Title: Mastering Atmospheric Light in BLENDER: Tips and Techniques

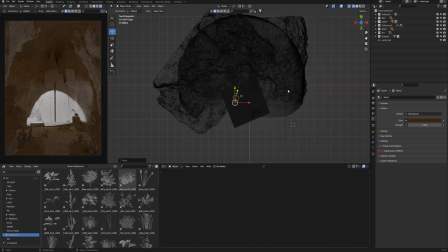[4:11]
And I would be noted to look at how light helps me to build a composition of my art. This spotlight is clearly in the center of my composition, which continues from this object in the foreground,
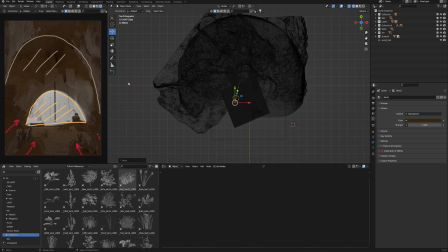[4:29]
which start drawing the direction, and the light continue doing this. That is what I mean when I say the light can help you to emphasize the composition and some details.
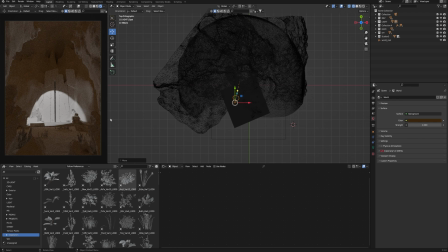[4:44]
Almost every time I use a combination of volume and light. It allows me to create a soft light and atmosphere.
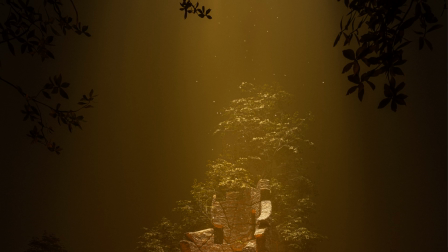[4:52]
Also, this effect creates rays from light, some kind of God rays.
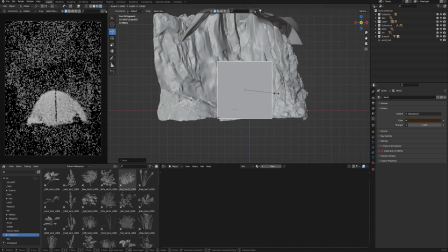[4:58]
So we create a cube and adjust the size fit to my scene.
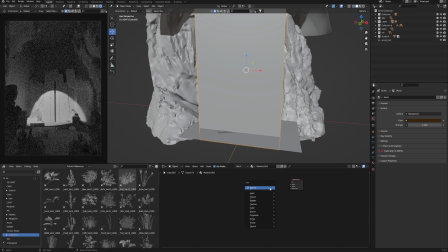[5:03]
Next, add the material. Remove principal BSDF and find principled volume. Connect it to volume. Of course, now we need to remove our override material from the scene
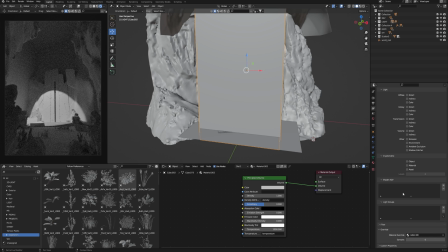[5:18]
because it may have an effect on this cube and can't see the volume effect. So remove override material, it's already not necessary for now.
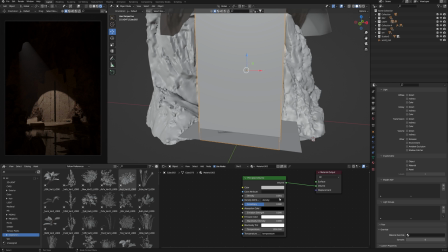[5:29]
Let's play with volume material. So often enough to adjust the density and it will be working well, but also we have an opportunity to impact our render through the color of volume and the anisotropy setting,
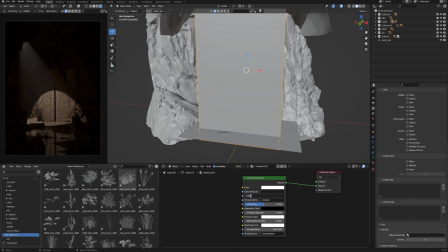[5:48]
which add more effect of volume light or less. So you can experiment with the setting to achieve a desirable result.
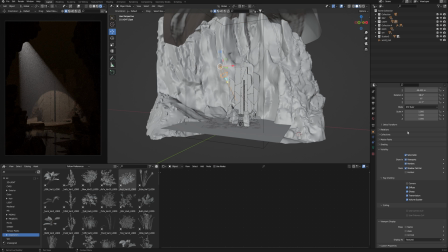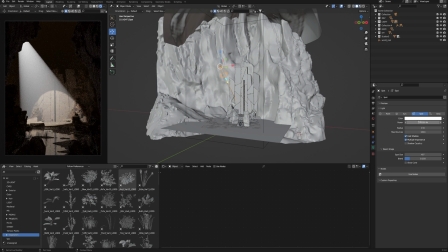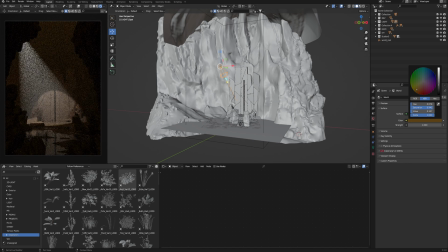Now the light is pretty sharp and looks so digital. So we can just raise a little bit of the radius value to soften it. Also increase blending.
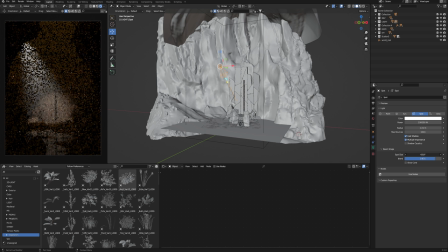[6:28]
Maybe increase spot size. It looks softer, but still pretty tough. And here we have a good feature of the blender, which allows us to add a texture to the light itself.
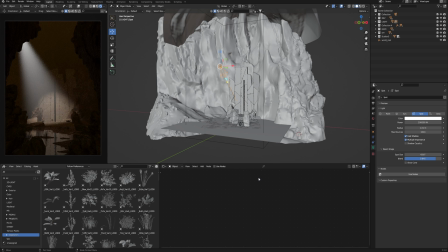[6:45]
It would be helpful if you wanna make some shadow from the light. See how it works and what I mean. Pick the light and go to the shader editor. You need to enable use nodes. Here we see light output and emission.
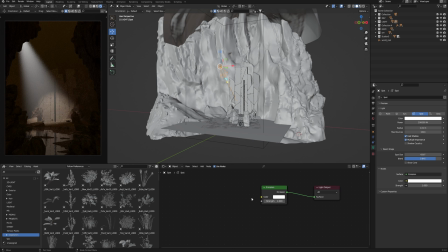[7:02]
To this emission node, we can add a texture. Through this texture, our light will shine to create soft shadow. Like in this hole behind our camera exist some objects like forest or clouds.
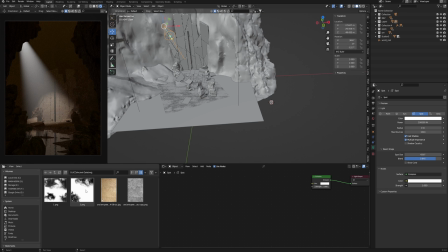[7:19]
I made such an alpha in Photoshop. Connect to emission. Of course, we need to add mapping and choose a normal. For more visible effect, I copy this light here.
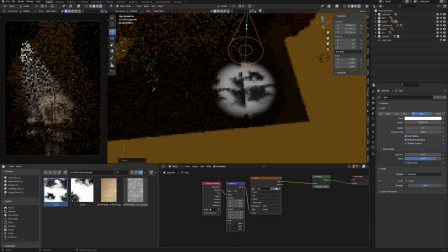[7:36]
This texture depicts through the light and paints the interesting effect.
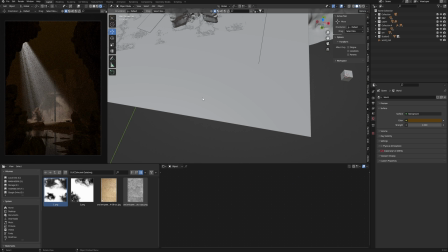[7:45]
Return to the render and see how it works here.
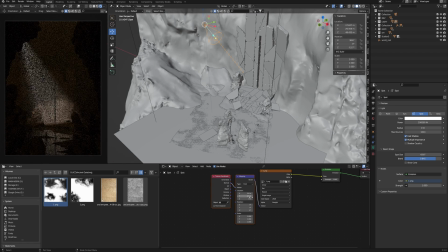[7:50]
We might adjust the mapping if it's necessary to find more interesting shadows. I want to make it soften, so I increase the radius of the light.
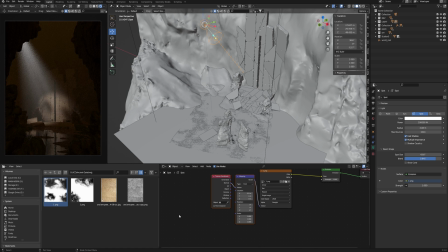[8:05]
It's a simple way to create shadow from the light without hidden objects.
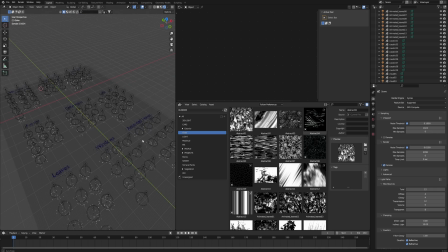[8:12]
But if you don't want to create a texture of yourself, there is a pretty cool add-on for a blender with a light effect which works in the same way
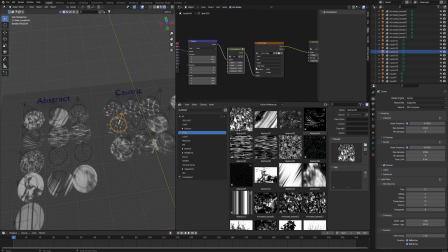[8:24]
but has a ready-to-use light with shadow effects such as forest, leaves or window, and even animated setting if you need it for animation.
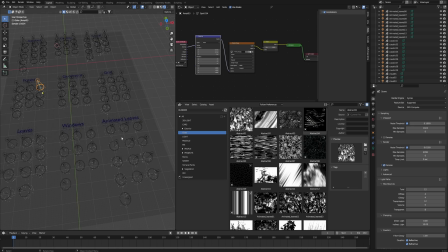[8:36]
I highly advise Gobo Light add-ons for Blender. You can find it on the Blender market as a bunch of other useful Blender stuff.
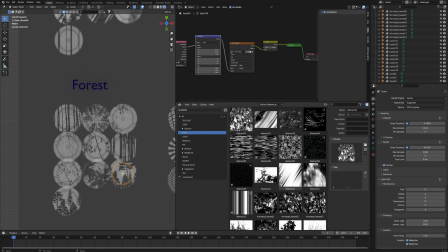[8:46]
The add-on works with the asset browser,
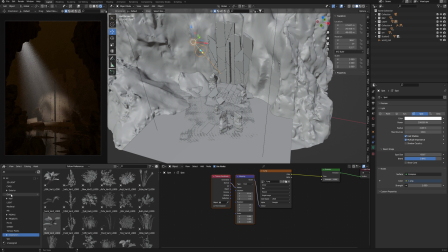[8:50]
so I already have all the light options in my asset, and let's try this one for example.
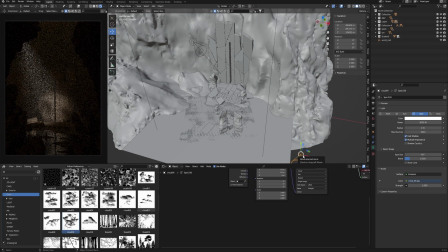[8:58]
Just drag and drop into the Blender scene, rotate as I had it.
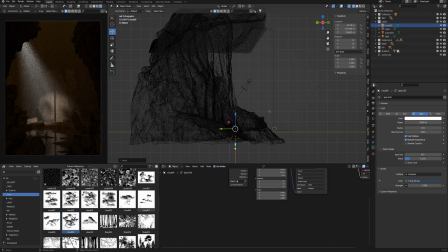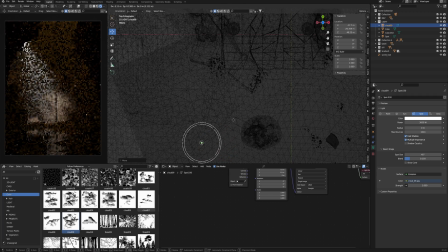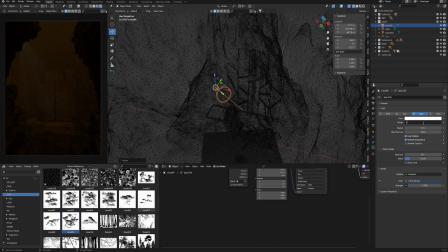I'll add more power and we'll do something like that.
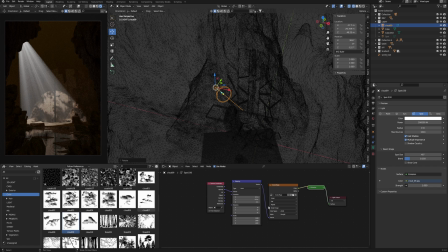[9:35]
Also in the shader editor we can see the same nodes which I created before.
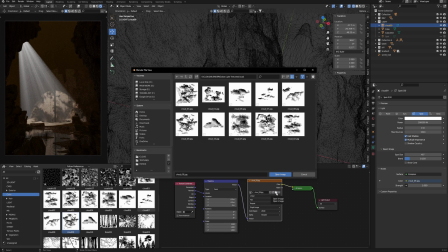[9:41]
Here texture node, and if I click here I can see the folder with other texture from this add-on.
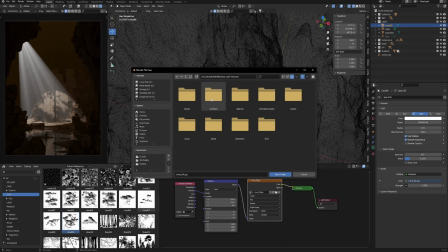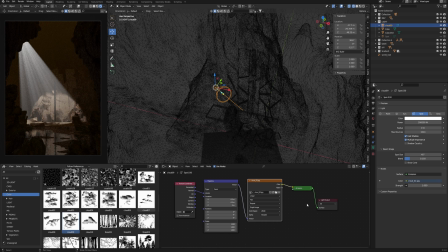[9:57]
So if I need to change shadow effect without changing the light, I just pick another texture. So I leave this light and move ahead. Spin radius setting, move and rotate texture to achieve some interesting light rays.
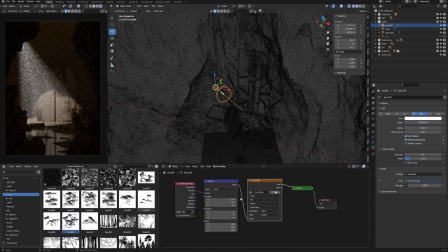[10:14]
Experiment with blend and the size of light to achieve some nice
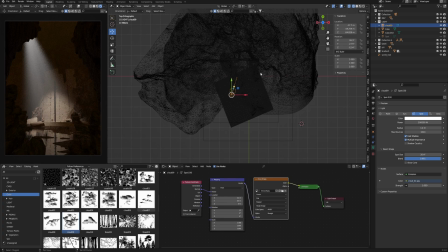[10:22]
rays of light. I duplicate this spotlight and I'll put it somewhere here, like there are a few holes in the ceiling behind us, but copy it without instances.
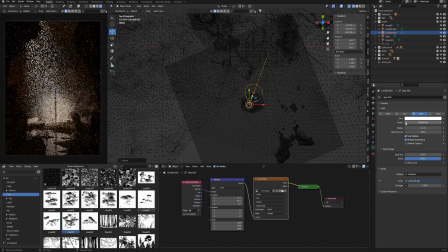[10:38]
It will be necessary if you need to adjust this light separately to create the effect of different power of the different light rays.
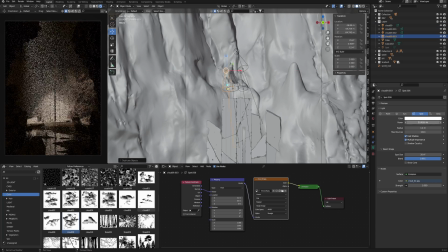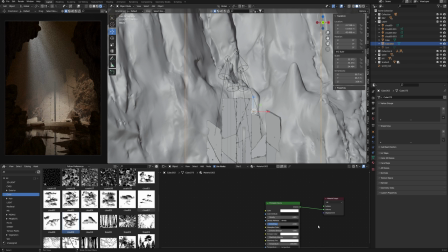[11:11]
So my art already looks interesting and atmospheric, but rather boring. I always try to make a combination of colors to make some color schemes.
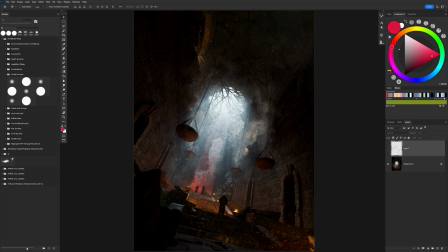[11:24]
For example, here the main light is cold, the ceiling is warm and pretty hot accent. This makes art picture, depriving it of digital effect.
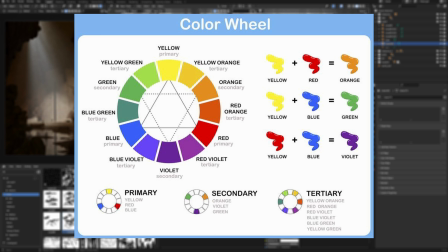[11:35]
You can use already quite popular color schemes and the combination to create your own branding color combination.
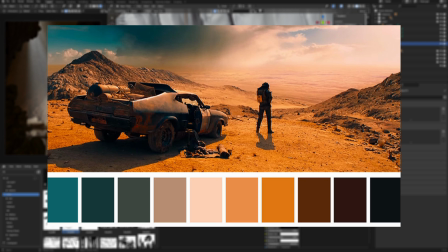[11:44]
I guess we will talk about it some other time. Don't forget to subscribe to my channel.
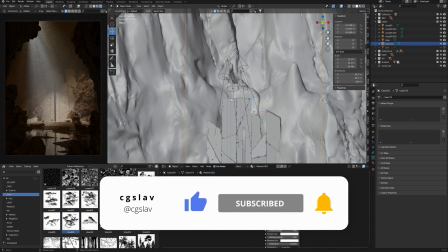[11:50]
Do not miss out on new videos. So I already have main lights of a cold tone.
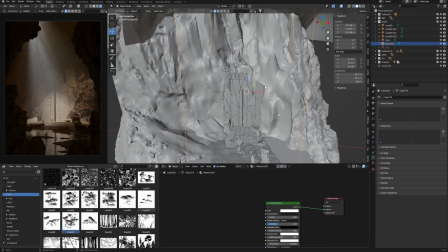[11:56]
The filling light is warm. Let's do some fake light to emphasize the warm color somewhere. Here, make a more picturesque card. I will add standard point light
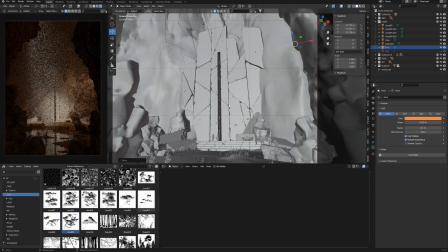[12:14]
and place it here as if there is a fire burning someone behind the camera.